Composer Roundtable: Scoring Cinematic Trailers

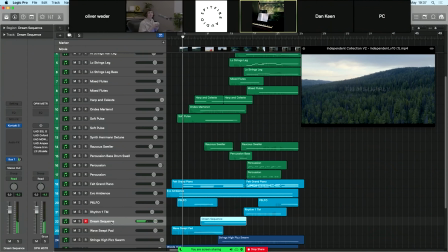[33:21]
Very wonderful, and the sound quality is really the opposite of Bernard Herrmann, yet it's kind of bold and not risky, but yeah, they're pioneers in their field, so it's really out there, these sounds, but on separate ends of the spectrum. And then something else we have in here is the Orchestral Swarm,
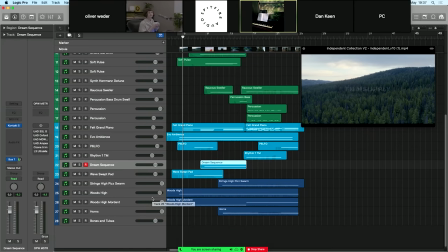[33:43]
and that one I've used to do a little bit more Mickey Mousing in that sense.
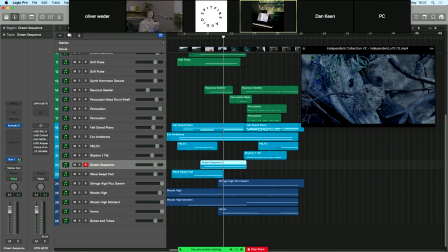[33:48]
I'm like coloring in different sequences of the story here. For example, the water. I guess it would have been different maybe if there would have been sound effects on there, but the director did tell me that sound effects are only going to be very minimal. So I allowed myself to score these moments such as the water here with these horns,
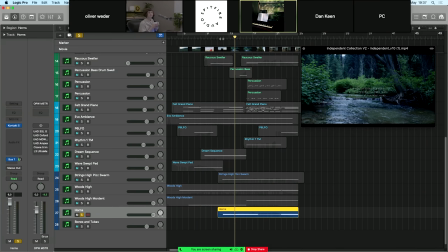[34:09]
for example.
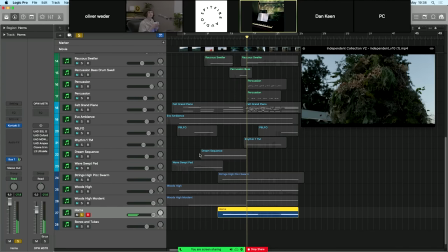[34:17]
So it's kind of dripping water. And then here with these high-pitched swarms, which makes it more obvious that it's kind of dripping or flowing water.
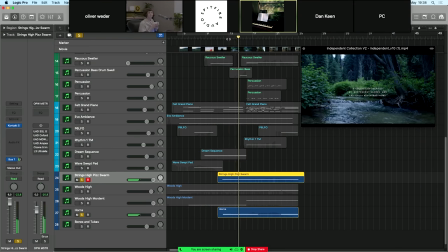I don't only have it where the water comes to not make it too obvious, but it swells up a little bit where we see the river. And then one of my favorite ever patches are these Woods High. And I think they go kind of hand in hand with this Evo ambience here.
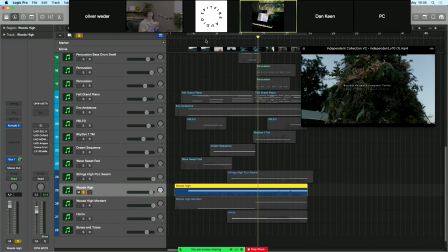[34:48]
If we have a quick listen.
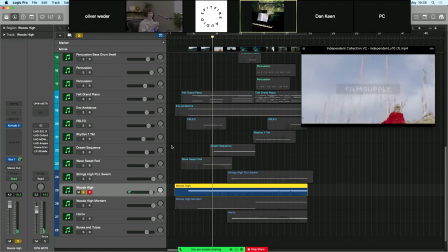And if you look at the sun, I have to admit, it's a little bit coincidence, but you can hear these like... it's air, and then a note comes through here and there, and it's like the sun shining through the trees where you have the sunbeams coming through here and there, and it just fits so wonderfully. And if I layer it up with the Evo ambience, you see what I mean by, you know, it's a similar characteristics.
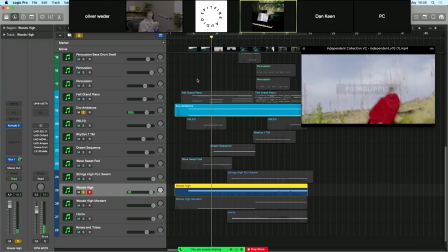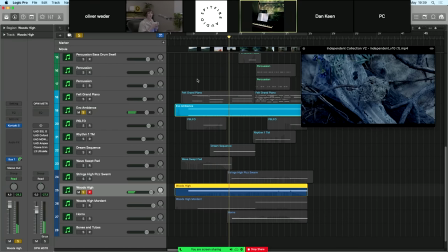And then I've added some other woods high, some mordant kind of swarms, and that's for me the childlike effect.
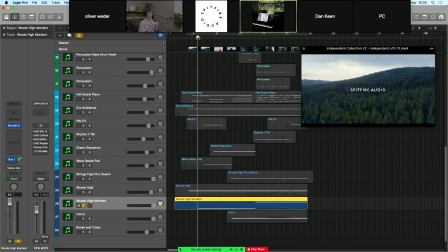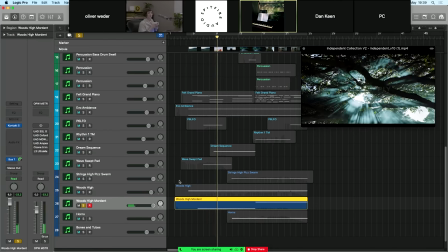It's almost like birds or butterflies, kind of like, or little bucks, you know, jumping around in the forest. So a very very suitable sounds for me there. Does that answer your question, Lucy? Sorry, a bit of a long-winded question, but yeah, here we go. No, that's so good, Ollie. I mean, that's just like, you smashed it. I'm quite curious about your influences on this one, Oliver. Yeah, so I had a couple of influences, or a few influences with a couple of strong ones. One was Midsummer. There's a track in there which I got influenced by kind of the harmonic movement of the strings, which I haven't talked about.
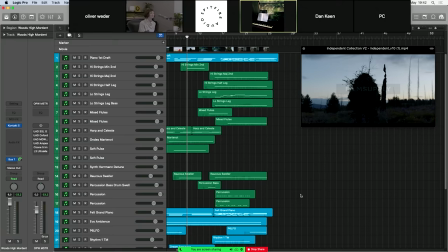[36:31]
So maybe the strings I can just touch up on just a moment.
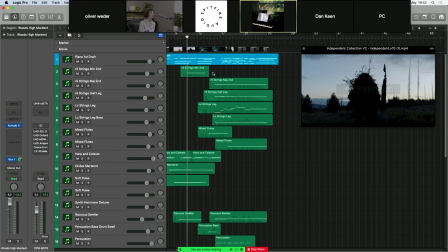[36:37]
It's really lovely to write with the Bernard Herrmann strings, I have to say, because they have just such a strong and bold tone. I know I keep saying bold, but it's just a really good, lively is another good word. But yeah, let's just have a listen to the string arrangement here.
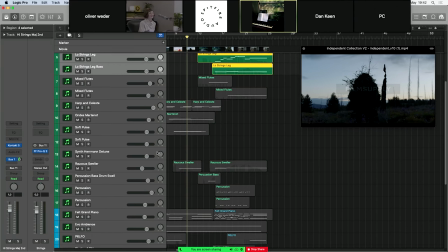[36:52]
Very, very simple, but I think it just needed something there.
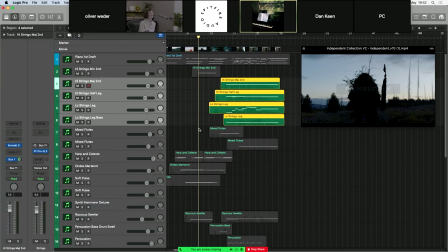[36:55]
Once the woodman is up and going, it's kind of, you know, the track and the trailer pick up the pace.
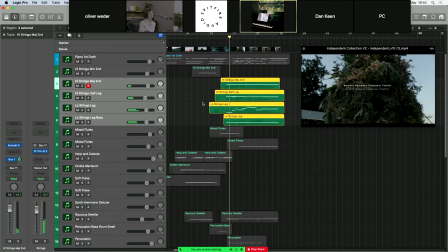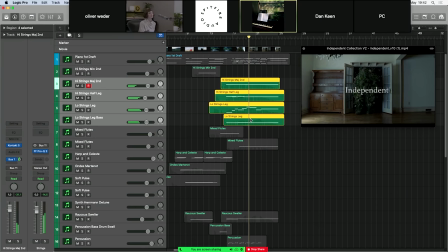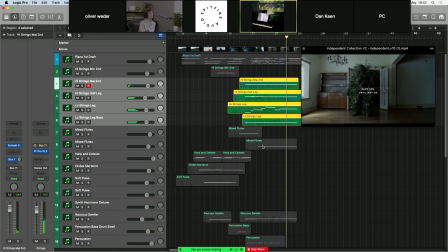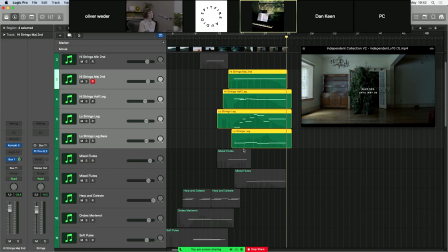[37:20]
So I really tried to do two things with this, maybe three things.